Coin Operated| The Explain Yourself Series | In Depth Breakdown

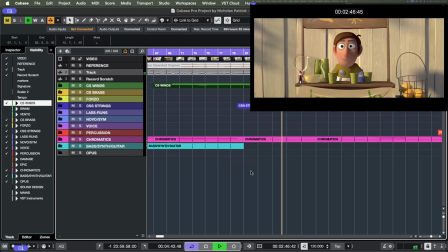It's not the same notes, but it is kind of the same emotion.
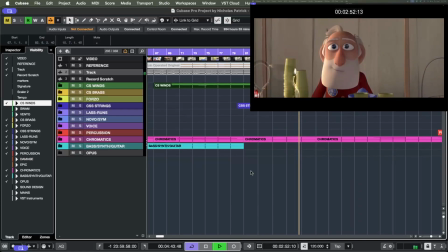I try not to watch the original film or listen to the original music just for this reason,
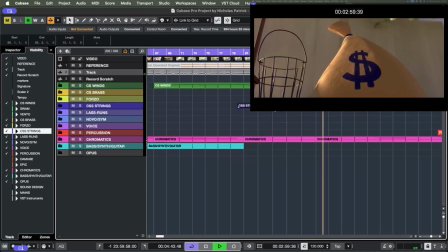because it influences me. And I can't see it any other way.
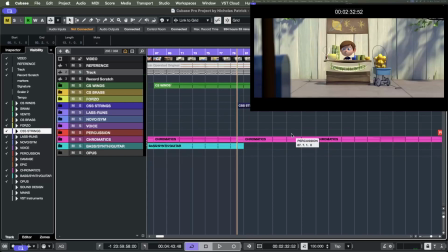You know, sometimes I can you know, break free from that, but the original composer, I think he made a great choice here, doing this kind of sad, that his life is slipping away from him in this time lapse here.
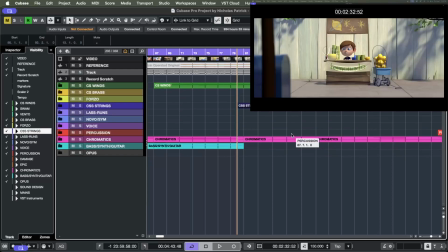We both approached it different ways, but it's the same emotion, and you know, a good call is a good call.
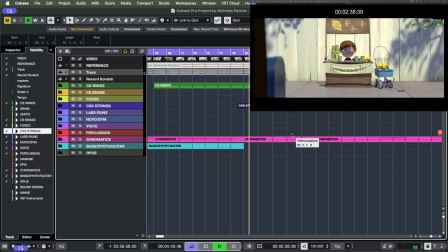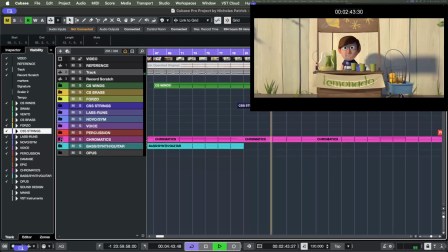Just a string section, and you got like a busy piano.
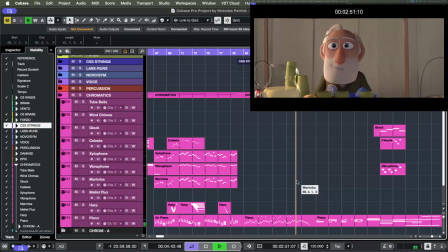I think this is in 7/8. I don't write in 7/8 a whole lot, but I thought, why not?
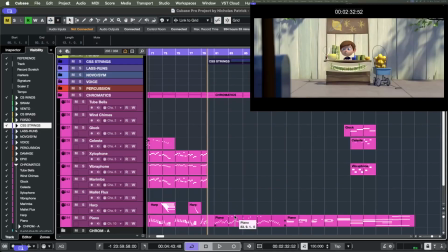I think the 7/8 in the piano here, it's kind of harder to tie down where the 1 is, and with a really busy piano, it
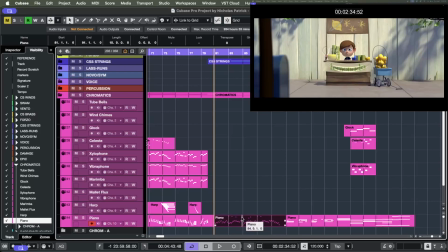makes it seem kind of I don't know, what's the word I'm looking for, not dreamy, but you know, it's hard to tie down exactly what this emotion is. I don't have a word for it.
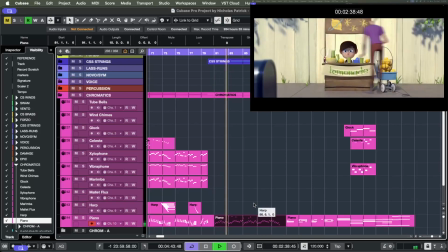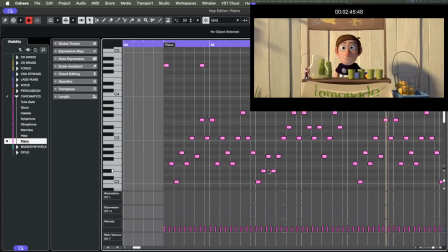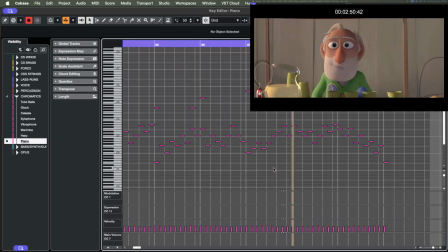Going on, but it's very subdued and quiet.
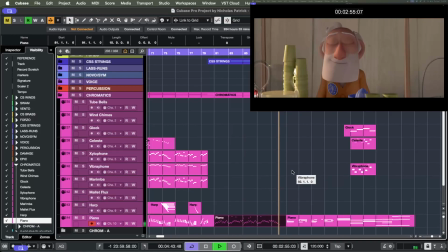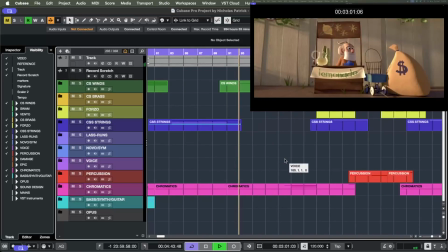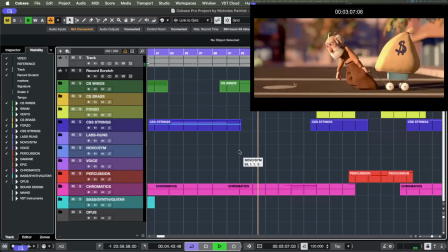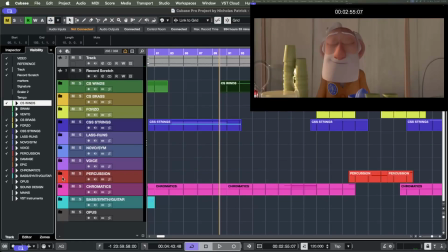So I'm pretty sure this section is Lydian.
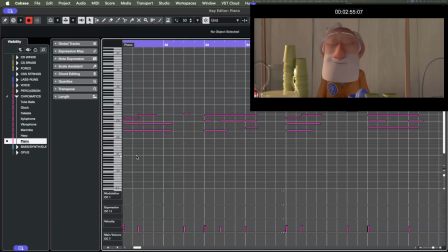I use Lydian a lot. It's a very useful tool. It can sound magical.
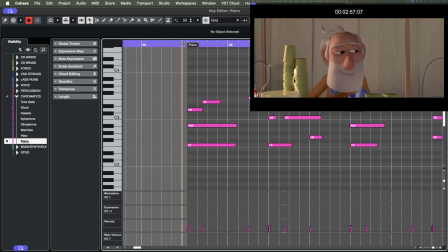It can sound hopeful. Let's see. It looks like we've got F-A.
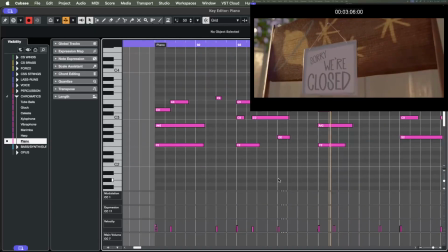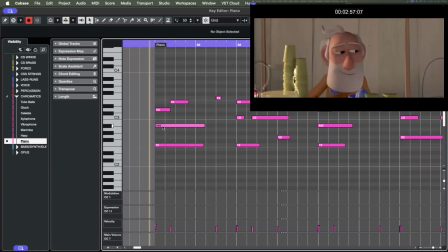Yeah, it looks like we're doing a B flat major and a C major back and forth. So this would be B flat Lydian.
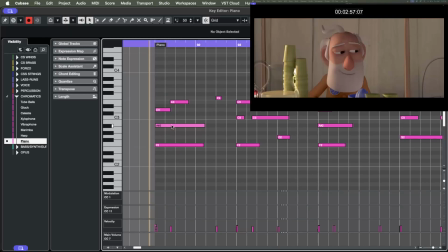B flat Lydian is harmonically the same key as F major. This is the 4, and this is the 5, 4, 5, 4, 5.
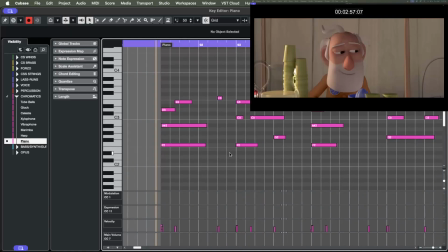And that's how you get that Lydian sound. Or it's one of the ways. It's one of my go-tos for hopeful. Back to
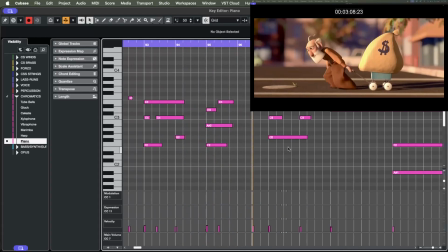A flat, and then see, and then
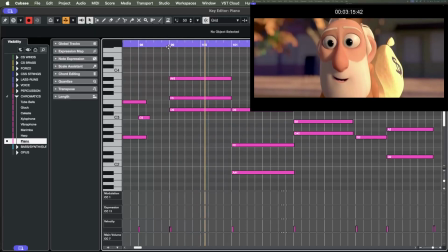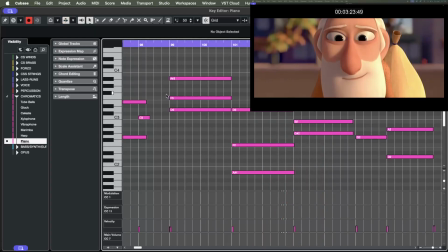very cool. So this section here, where was this?
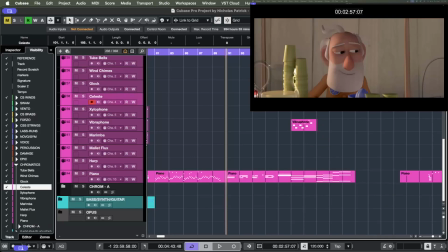I think it's in the Celeste and in the vibraphone.
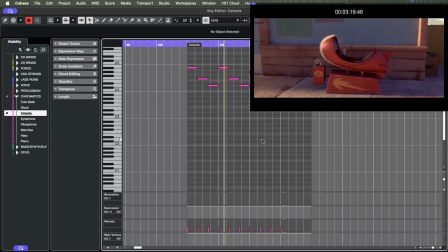We've heard this before.
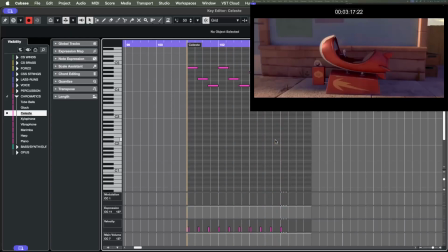So the first time we hear this is when
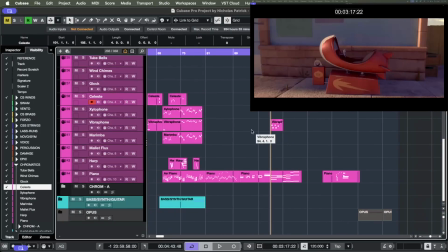he's a little boy and he first sets eyes on
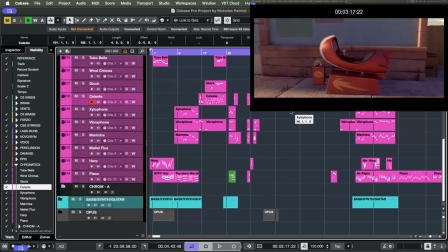the toy spaceship, and he has this sense of awe.
Where was it?
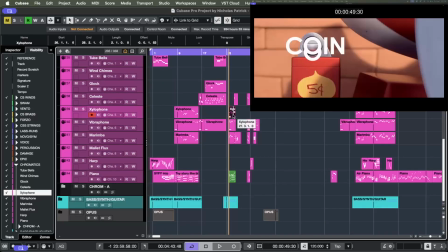Is this it? No. Is this it?
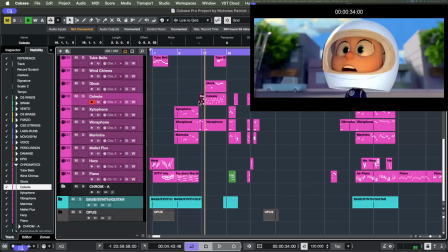No. I think it's here.
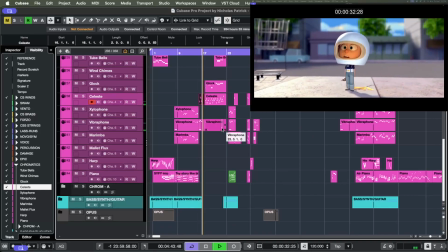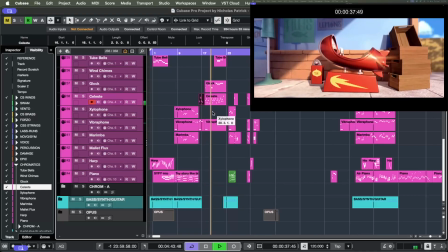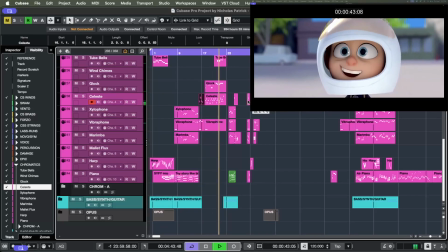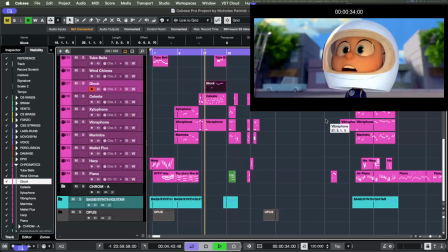Right, so it's moving a little faster and it's got a bigger presentation, especially towards the end.
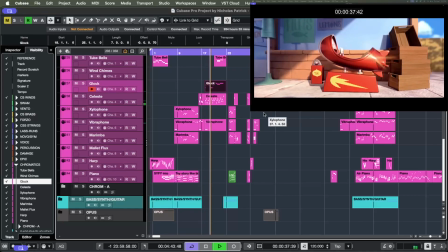But here's the magic, right?
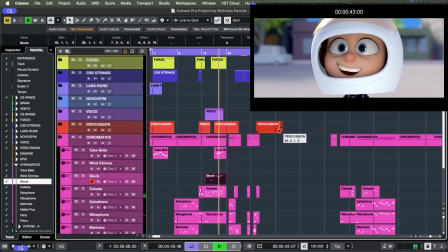Right, and
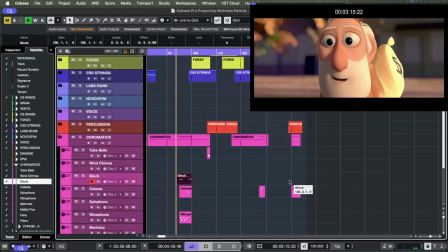now he's a tired old man, and he's first setting eyes on it.
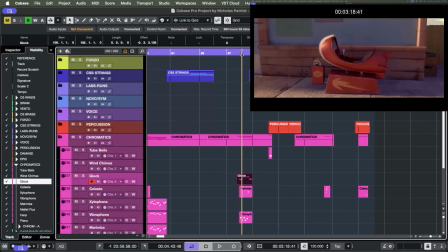The spaceship, it's tired. Look at it. It's not rusty, but the paint's faded and some of it's scraped off. You can visibly see when he gets in it, like the
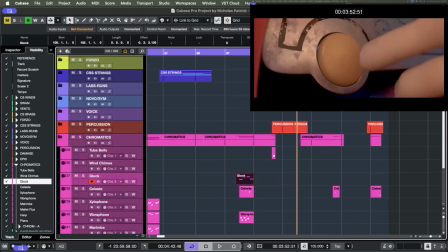crud, like the paint's all chipped, like it's old and tired,
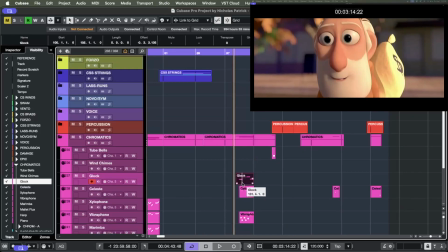but he still has that same boy-like wonder. And even though this is a really simple little musical idea, it's actually very important.
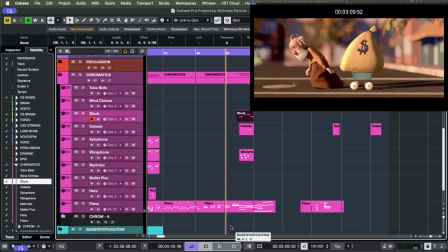So let's do it one more time here. So we start with Lydian again to work in the hopeful,
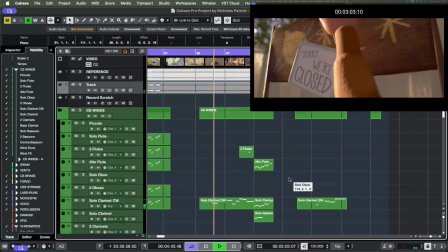and the clarinet here isn't sad, but it is tired.
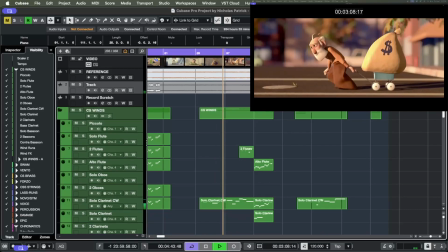There is something sad about him wasting his life, but
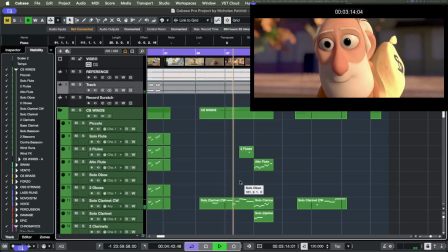Lydian lifts it to a hopeful place, and here it is.
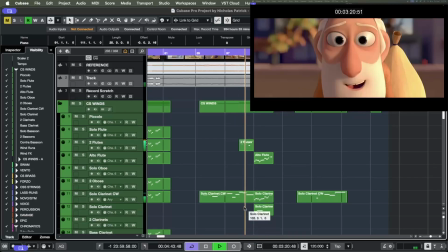The exact same thing.
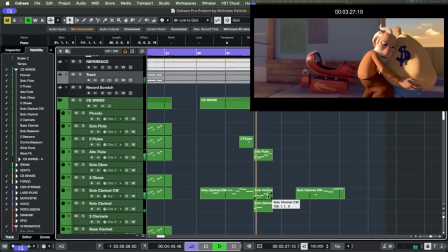And we go back into the Lydian,
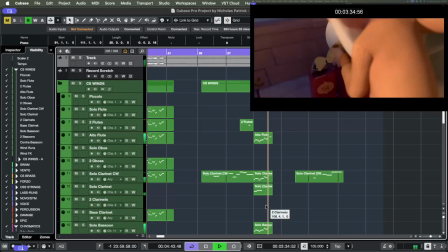lifting up the dynamics, swelling in some instruments to pick up the hopeful.
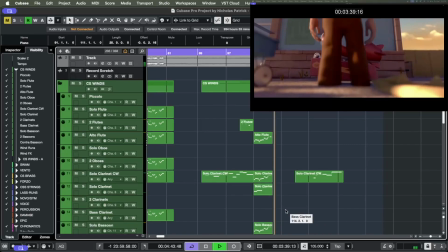I really like that choice there that I made.
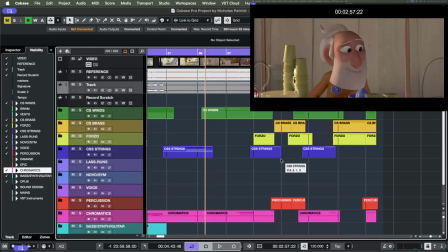So the little tube bell, it feels like he means business, right?
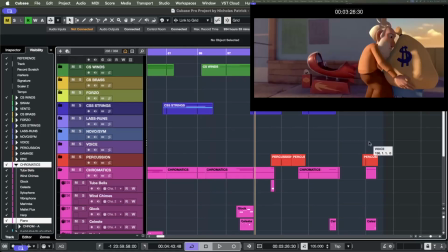When that bell rings, it's go time, and then he drops that bag. Let's check it out one more
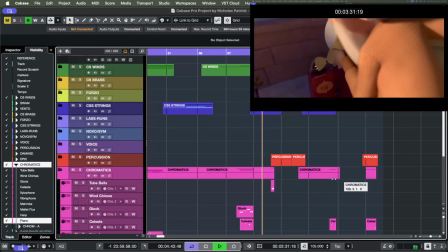time. It's go time.
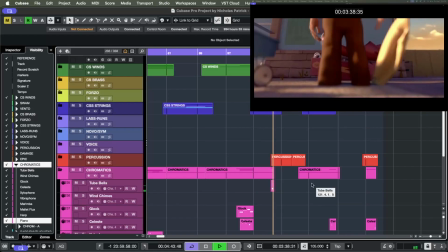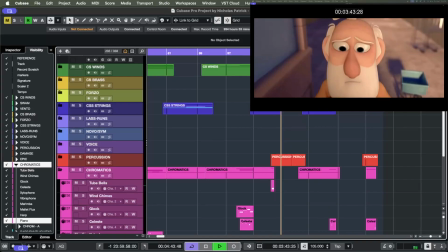Okay, so this section here you have heard before.
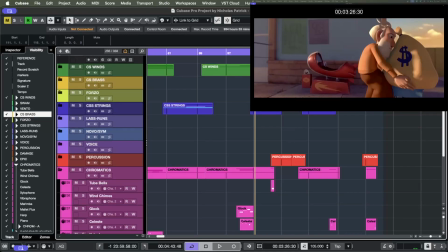So when he first gets in the spaceship as a little boy and his mother salutes him, the exact same thing plays, except it's fast and it's excited. Again, he's tired but he still wants to go to space.
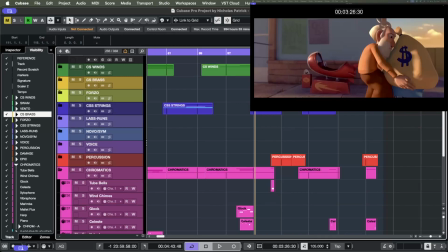Now I need to confess something. This basic idea, not the notes, but the basic idea I got from James Horner, who composed Apollo 13. So I think it's in the beginning of Apollo 13.
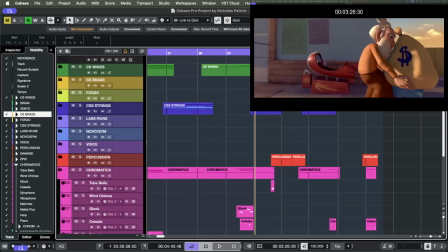If you've ever seen that movie, it's a Ron Howard movie with Tom Hanks and the guy who plays Lieutenant Dan. And I think you see an Apollo rocket taking off in like slow motion.
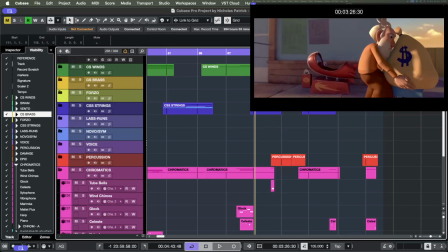You don't hear any of the the fire or the explosion or anything, but you do hear this distant trumpet that sounds almost military, but like military in an honoring, heroic kind of way.
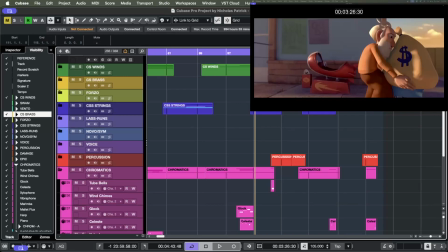And of course there's the military snare, right?